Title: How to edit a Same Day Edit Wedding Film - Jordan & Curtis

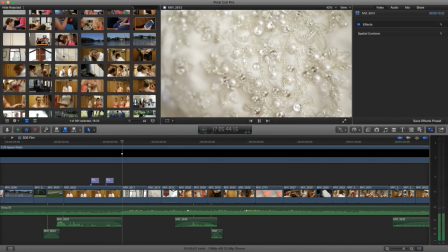So this is something that many people usually don't put in but it's a great detail. I love the closeness of the dress because most people don't get to see the dress this close up And they pay good money to have dress like that.
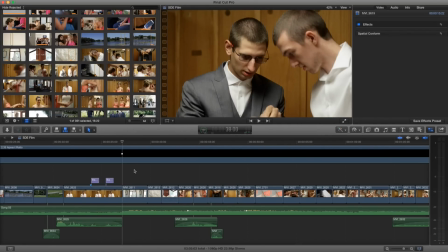So Why not? All right, let's continue with the film
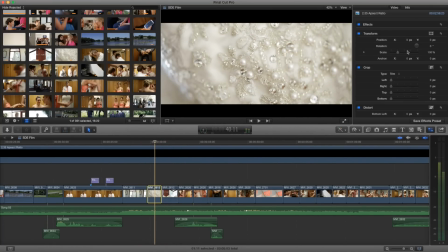Well real quick, let me show you color for this shot because with most macros oh wow all right i guess i didn't do any color i'm surprised there was enough available light there and i exposed that pretty well usually i have to up the highlights
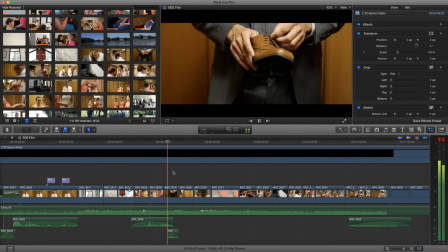okay so here i'm going back and forth between them getting their final touches and getting ready i like this detail shot with the shoe you know i
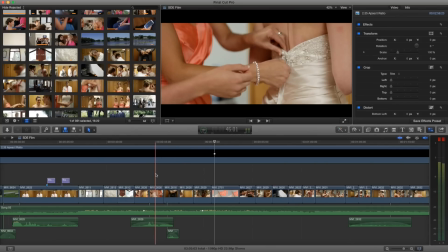shot that with them and i showed you that so this is the another locker room for the girls where they're getting ready so let me show
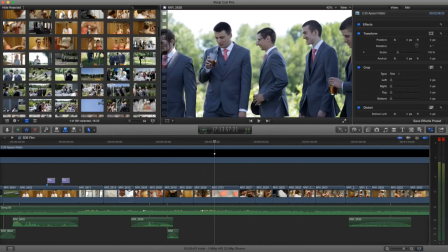you the raw footage for those moments right there
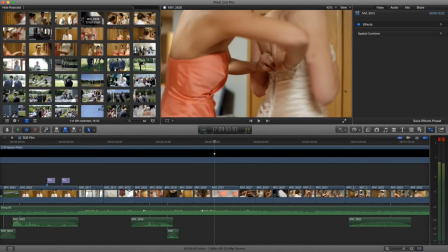um so yeah once again just rolling and then moving around i got those
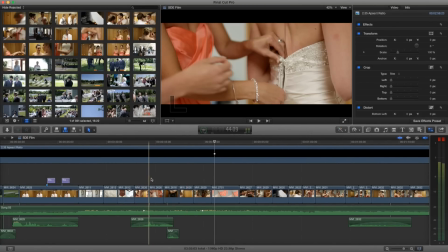two shots within the same clip so i was moving around with the 100 macro
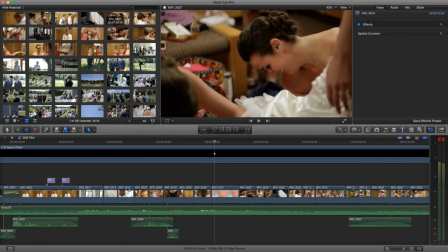yeah 100 millimeter on a monopod getting the dresses getting faces it's
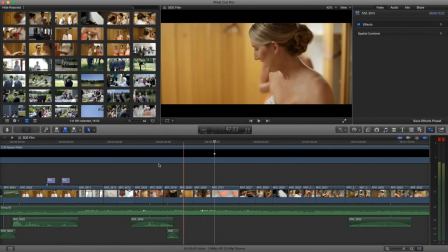all about uh action reaction action reaction so it's like
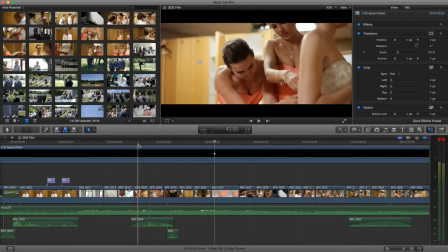she's zipping up the dress I get her action her reaction and
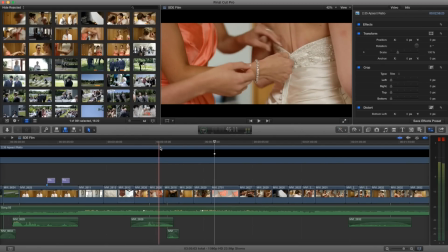then I get the action so if I got zipping up and then her finishing that would have been fine but
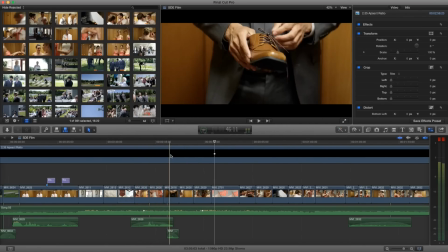it's like the back and forth you know it's it's the best way to tell that story
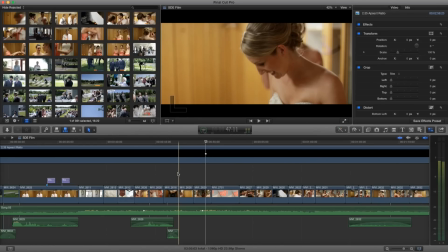so this doesn't really make sense to me this is like a failure on my part as far as placement it's like the same thing twice but two different angles it's not really moving the story forward in any way so she's smiling and then we cut to her and a different it's kind of
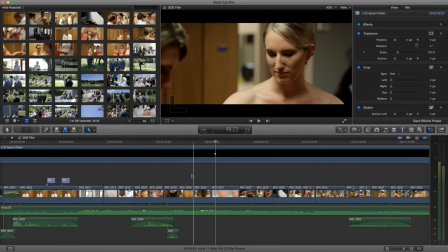jarring like this is a weird uh two clips to have in a row so it came down to you
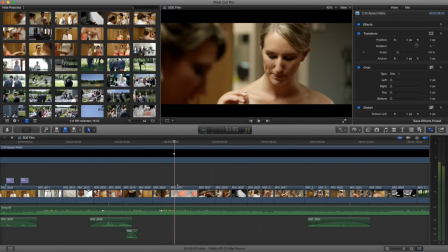know time or i don't know what i was doing at that point like i even could have separated it with this jordan and curtis moment right here. This detail.
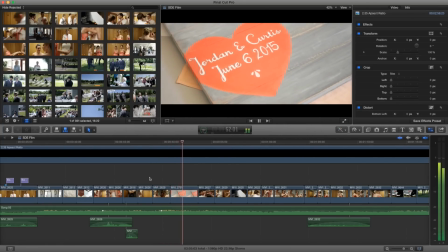So this was shot by Thomas upstairs while I was doing this, and it has a little bit of color correction. So I upped the contrast. So just between cameras sometimes, you know, you don't get the same look.
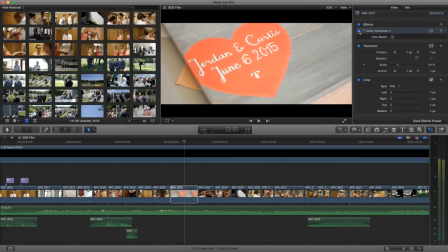So that's what we started with. Pretty flat and not saturated look. And I kind of added the contrast and in doing so added more color.
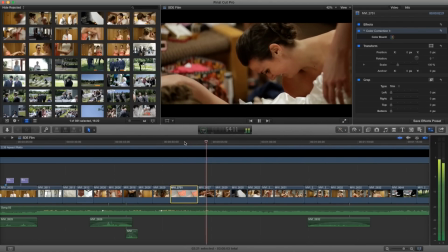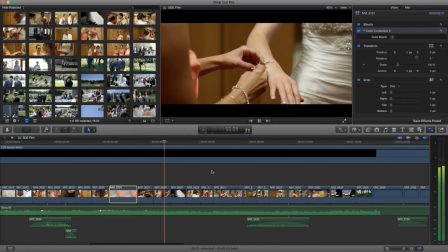okay so we're getting ready details subjects and reactions okay
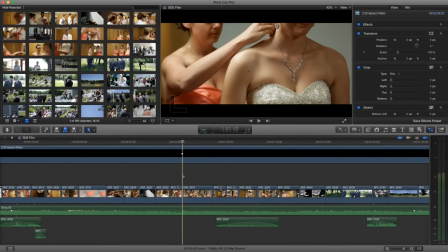and for every you know moment you're shooting the bridal groom you're really looking for what i call like the hero shot so it's like just a very grand beautiful shot that really shows you know the face and that's just a person in the best light possible it's like with the beat in this
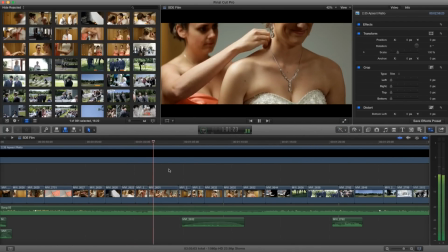song i give her this hero shot right here so she's like about
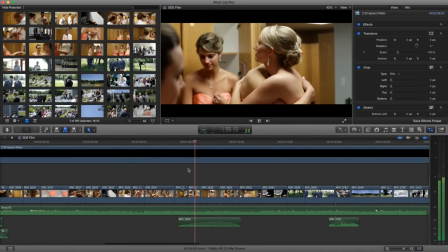to get married she's so excited so this is an interesting thing that i
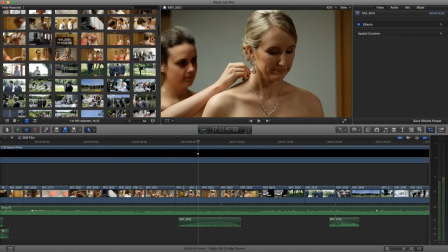did so you know she's getting ready and we've got all
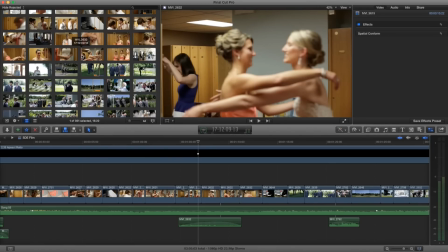that but at this moment i actually asked uh her to like just have a little moment
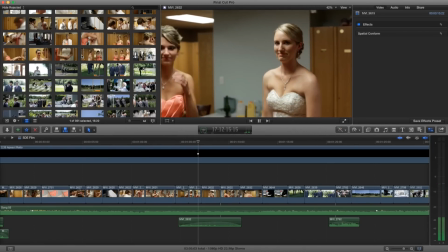with each of her bridesmaids and then just kept rolling and uh just kind of allowed her to
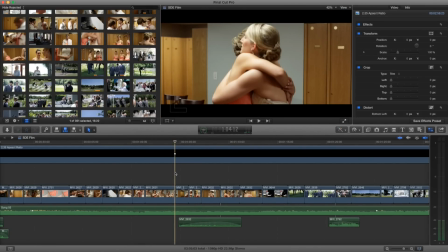have these little moments that i could kind of jump cut this is like the one instance where jump cuts work you
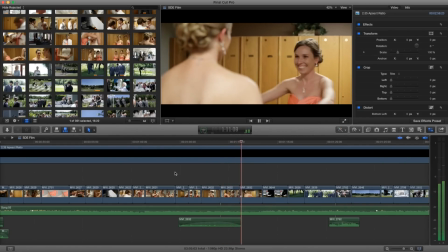kind of want them to be a little bit different but those like little genuine reactions are so nice
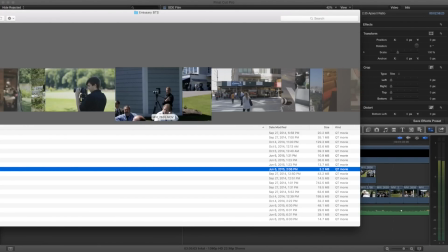okay so this is the shot that Tyler Tyler captured right here
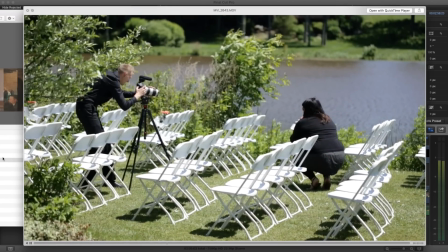I believe so this is like a little behind the scenes of him actually getting that with a 6d with a 70-200 outside.
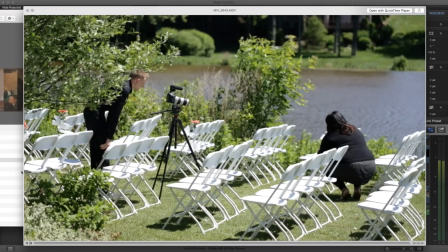And you had a nice little static shot. And then just let the action play out.
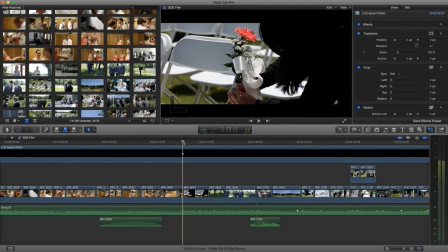Because you don't necessarily have to do any movement yourself with the camera if there's movement within the frame. So the movement is her finishing and then leaving the frame. So like her just tying it wouldn't have been as interesting as her finishing and then leaving.
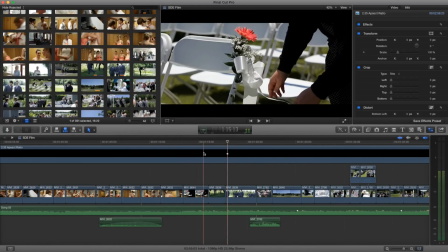So it's like the A to B. A to B. So that's usually what I'm looking for. or A to B, A to B, some kind of movement within the frame,
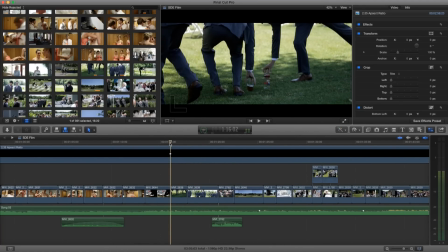within the clip that just propels something forward. So A to B, the story.
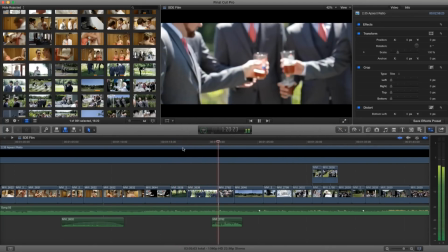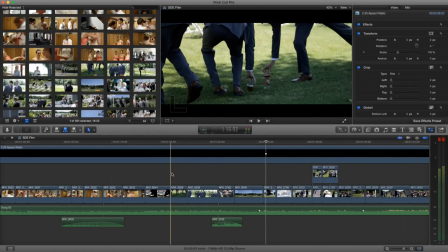Okay, so this is a little mini story. We have a detail, the drinks.
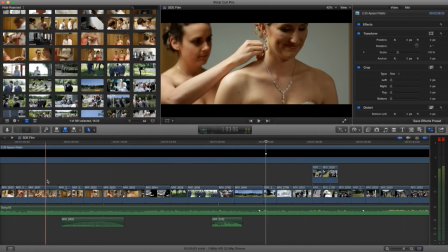We have a hero shot for the groom. So now we have the hero shot for the bride, and we have the hero shot for the groom.
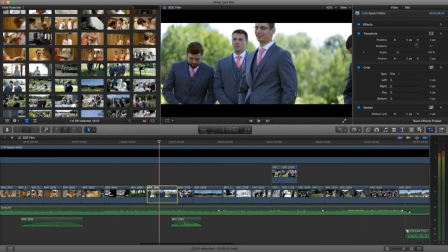And the thing about these shots, I think Thomas, my third, shot them. and I had a balanced color so I let Final Cut do the auto balance in it I actually liked
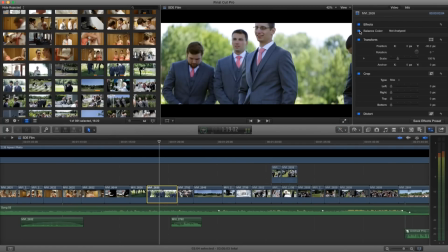the look that it gave me so it warmed it up a bit and I think it added a tiny bit of contrast so that's a big you know that's a good difference right there
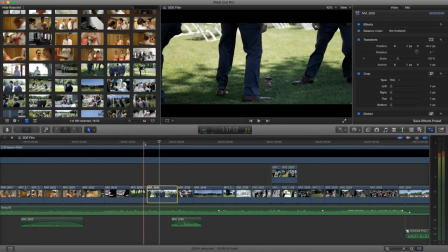as far as the color correction
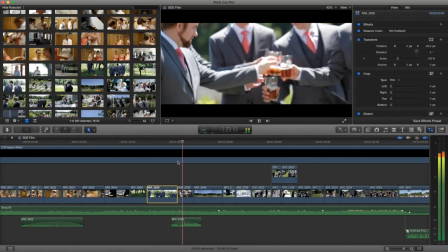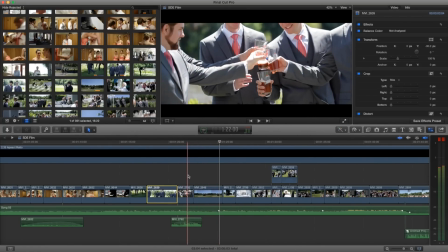so I set this shot up so I had Thomas shoot tight and his focus was a little you know late
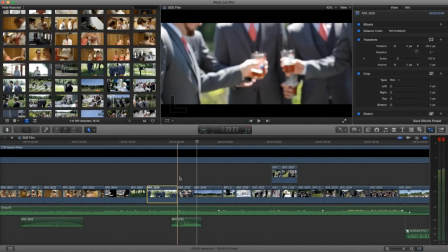he really should have been focused on that because you can tell it's like a quick focus to try to get to it like a mess up it wasn't stylized and then i was
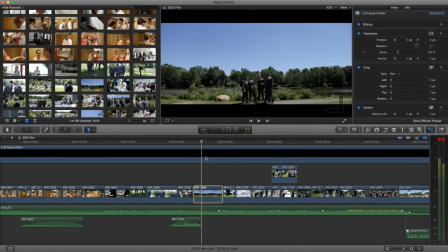shooting this wide so i had this locked down even though we're moving so once again you'll see this little trick i did with the aspect ratio
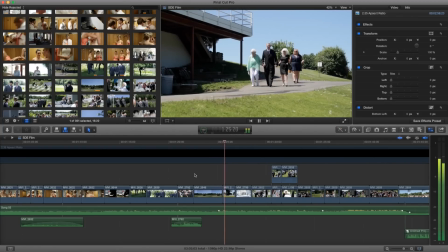a keyframe pan it's a translation i think you call it
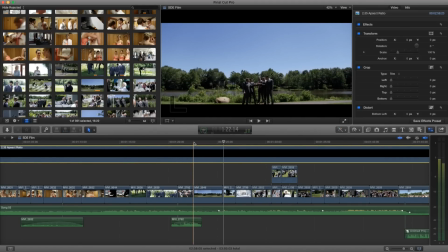So I add the artificial movement, just that slight little subtle move. This is like my Wes Anderson shot.
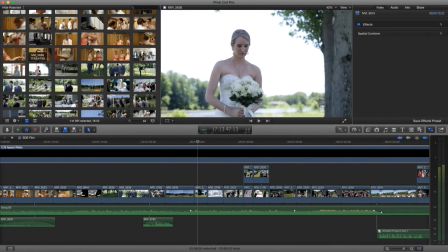So for those clips, we had her out there doing some portraits with the photographer.
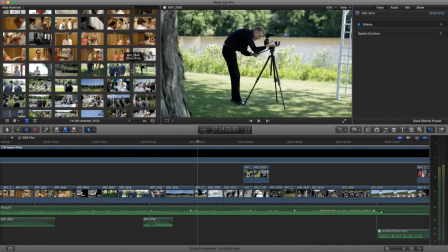We shot all of these clips. I was kind of moving around doing different stuff, shooting BTS actually like I usually do.
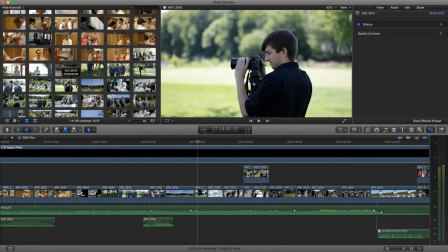and then kind of getting a couple clips for the doc edit of uh them doing this so
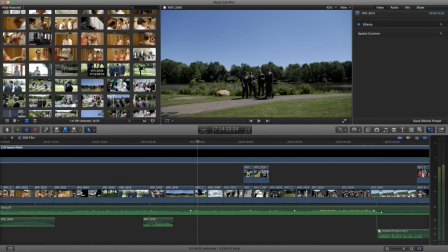there as you can see it underexposed and i brought up the highlights a little bit in the final video
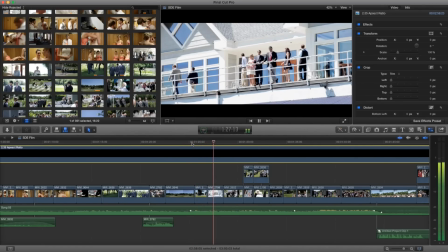yep all right okay so now we're moving towards the ceremony and we need to set that up so these are like establishing
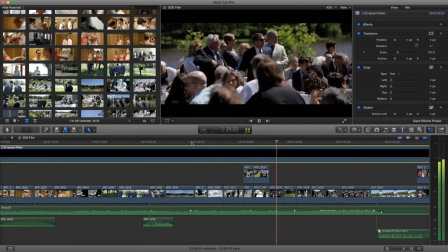shots for the ceremony people getting excited moving towards the bride coming